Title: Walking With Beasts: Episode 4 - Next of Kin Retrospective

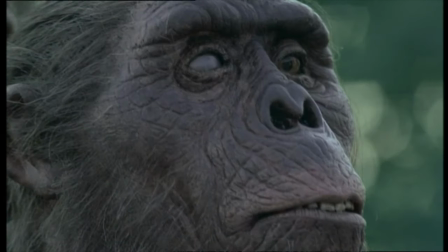The variation comes in the form of one individual in particular, Grey, who has silvery hairs and one grey eye, both giving him his name and suggesting that he's an older member of the group.
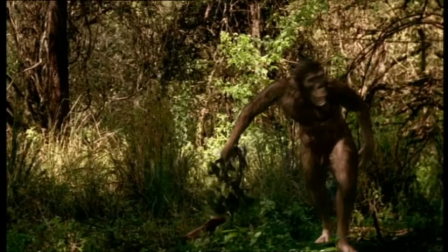The other named individuals are Hercules, a bold and eager male,
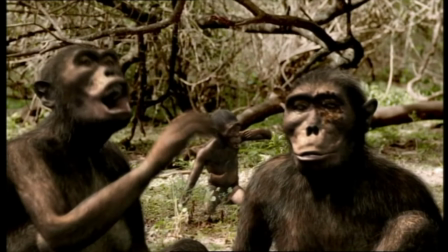Black Eye, the Dinophilus dinner, and who also does have a unique texture around her eye which gives her her name, Babel, the newest female,
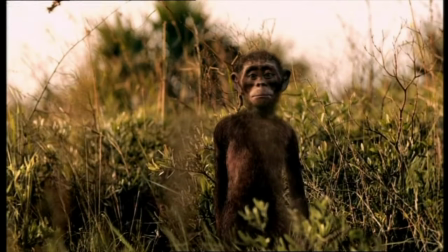and Blue, the young male who is on the verge of being an outcast.
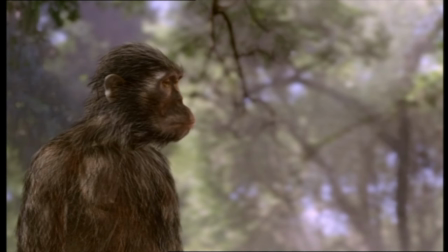Throughout this episode, the Australopithecus are commended via the narration as being distinct and on an evolutionary journey where they stand out from the rest of the world's animals, mainly for being able to walk upright. So I find it odd that they are praised for being different in this show, compared to what is said about them in Walking with Cavemen.
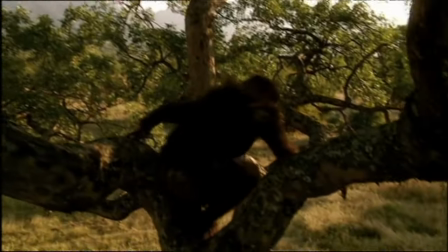Aside from walking upright, there's really nothing very remarkable about these creatures at all.
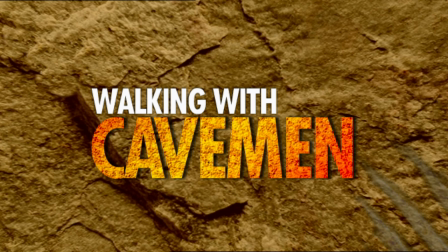Oh yeah, Walking with Cavemen exists. What happened there? Maybe I should save my thoughts about that for another review series.
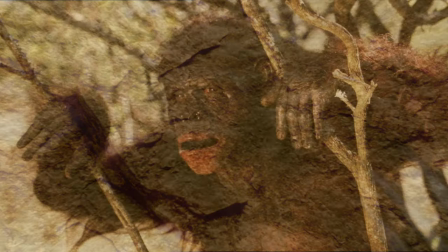But whilst we're on the subject of that, it's quite interesting to compare the two Australopithecus designs.
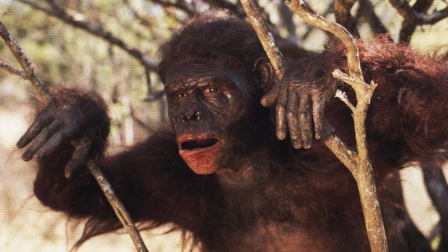I'm not too sure which is better really, it's only a matter of my opinion at the end of the day, but the actors in the costumes are a bit restricted with their movements,
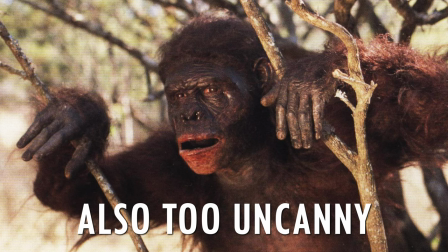and their faces are unable to convincingly form complex emotions. The CGI can do this more easily, as it has no restrictions in how it can move.
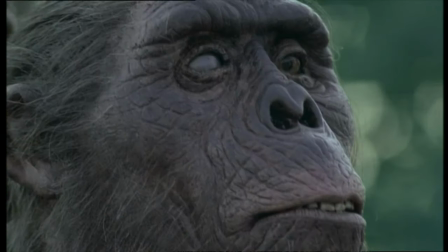The close-ups of the animatronics do help with fleshing out these, but again, they're fixed expressions and can only be used in short shots.
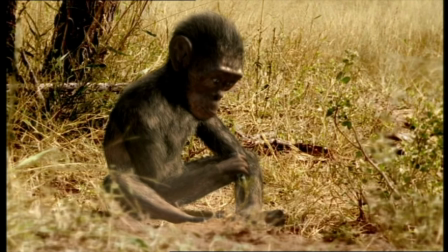They are shown to use tools which links them towards their journey of becoming more human and mastering the environment around them. Being upright walking has also freed their hands up to become more dexterous and better adapted to grasp things.
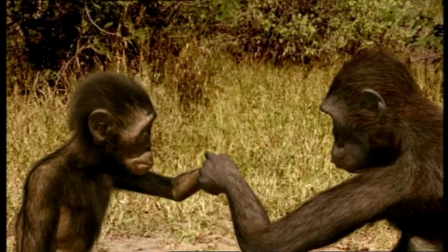They can also learn from watching each other to gain new skills, all qualities of modern-day apes.
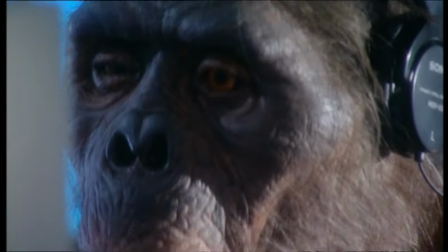And of course, the best use of this model is not even in this episode, but at the end credits of The Beasts Within. in.
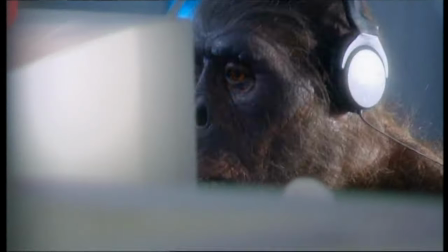You couldn't make this stuff up.
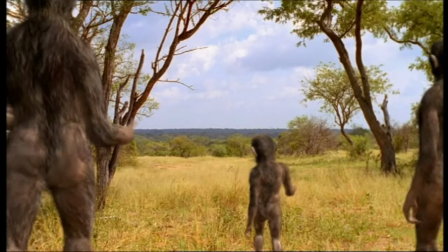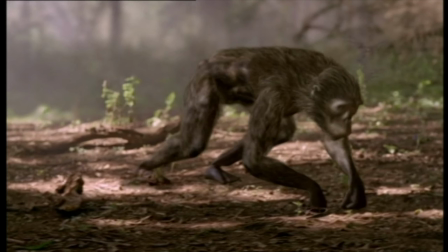The Australopithecus' most distinguishing feature, the ability to walk bipedally, is introduced very nicely with one jumping out of the tree and slowly rising to an upright stance.
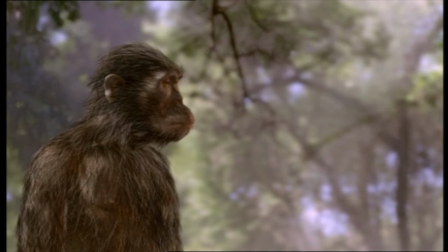This works brilliantly, if it weren't for the fact that the intro in New Dawn already showed this already. Oh well. The choir is brought in to further link these apes to humans, and one of only two episodes where a choir is used apart from the chanting of the titles, the other being Mammoth Journey.
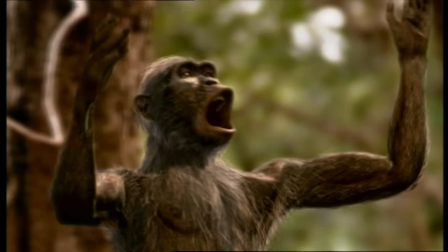This is also the first episode of the show to have named individuals, the next also having the Smilodon half-tooth.
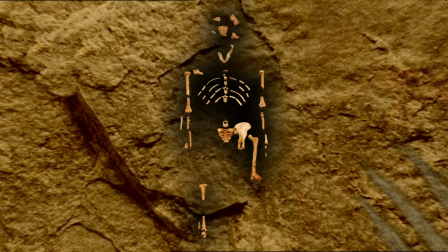This upright walking is correctly stated as a missing link, which is what this species was described as when it was first discovered.
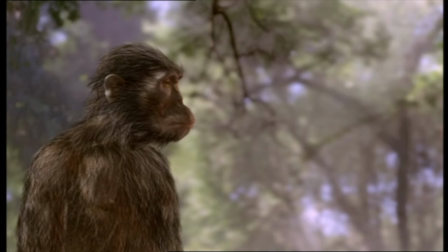Despite the CGI looking a bit off here, the shadows from the trees casting on the model are done perfectly,
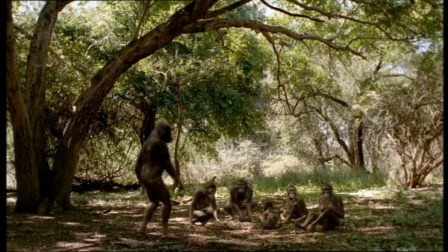as this individual rises to show off his bipedal stance, only to walk a few feet to then sit down again with the others? Alright. They're said and shown to be very social, just like modern chimpanzees which bicker and quarrel over the social status and positions within the group.
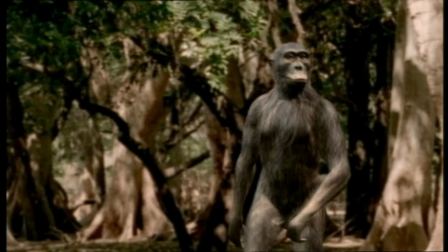Here we see Grey, the eldest of the group and the top male, swaggering along to the others. His status is governed by the female's attitude towards him however, so he needs their support to remain in charge.
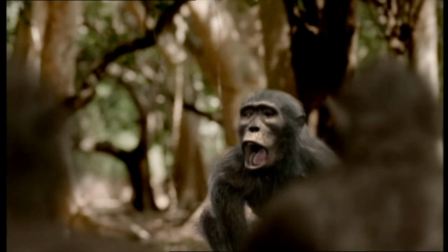What then follows is a short scene of them just screaming at each other.
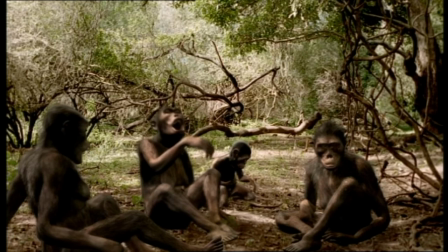Since the last female died, a new female has come in to replace her, called Babel, who for some reason doesn't like Grey.
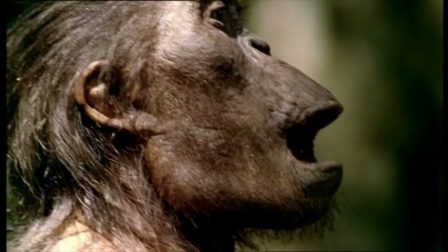Practical effects intensify as she communes in Australopithecus to get her important points across, I assume.
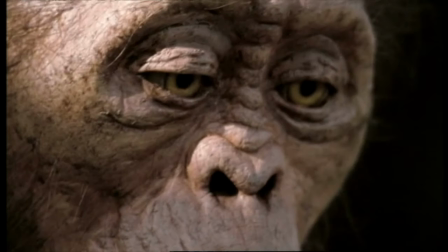The sad flute plays again to reveal Blue, the lowest-ranking member of the group thanks to now being an orphan. The practical effect on his face is questionable. Yeah, it doesn't look great, but at least they made one for him so the audience connects with him more with this close-up.
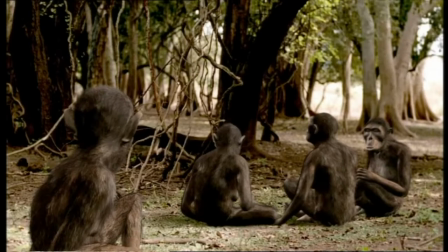Malaria has had its toll on the group, reducing the count from 12 to 8.
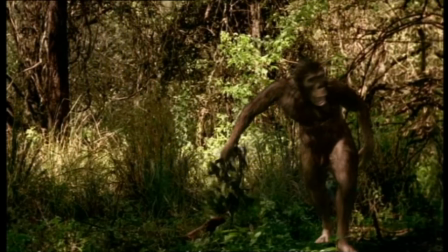Grey's position as top male is further challenged by Hercules, so named because he's strung, I guess? The camera quickly pans to him running towards Grey, holding a tree branch as a weapon.
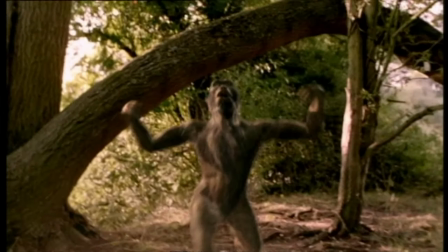Grey's response is to run in a way which is meant to look intimidating but comes across as desperate.
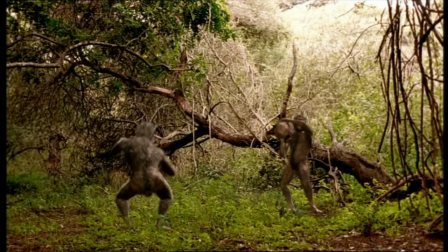Their fight is not about violence as such, since they lack any way to properly inflict damage on one another, and so utilise rocks and branches to mount a defensive show instead, as well as some chest beating. It is quite funny to watch though.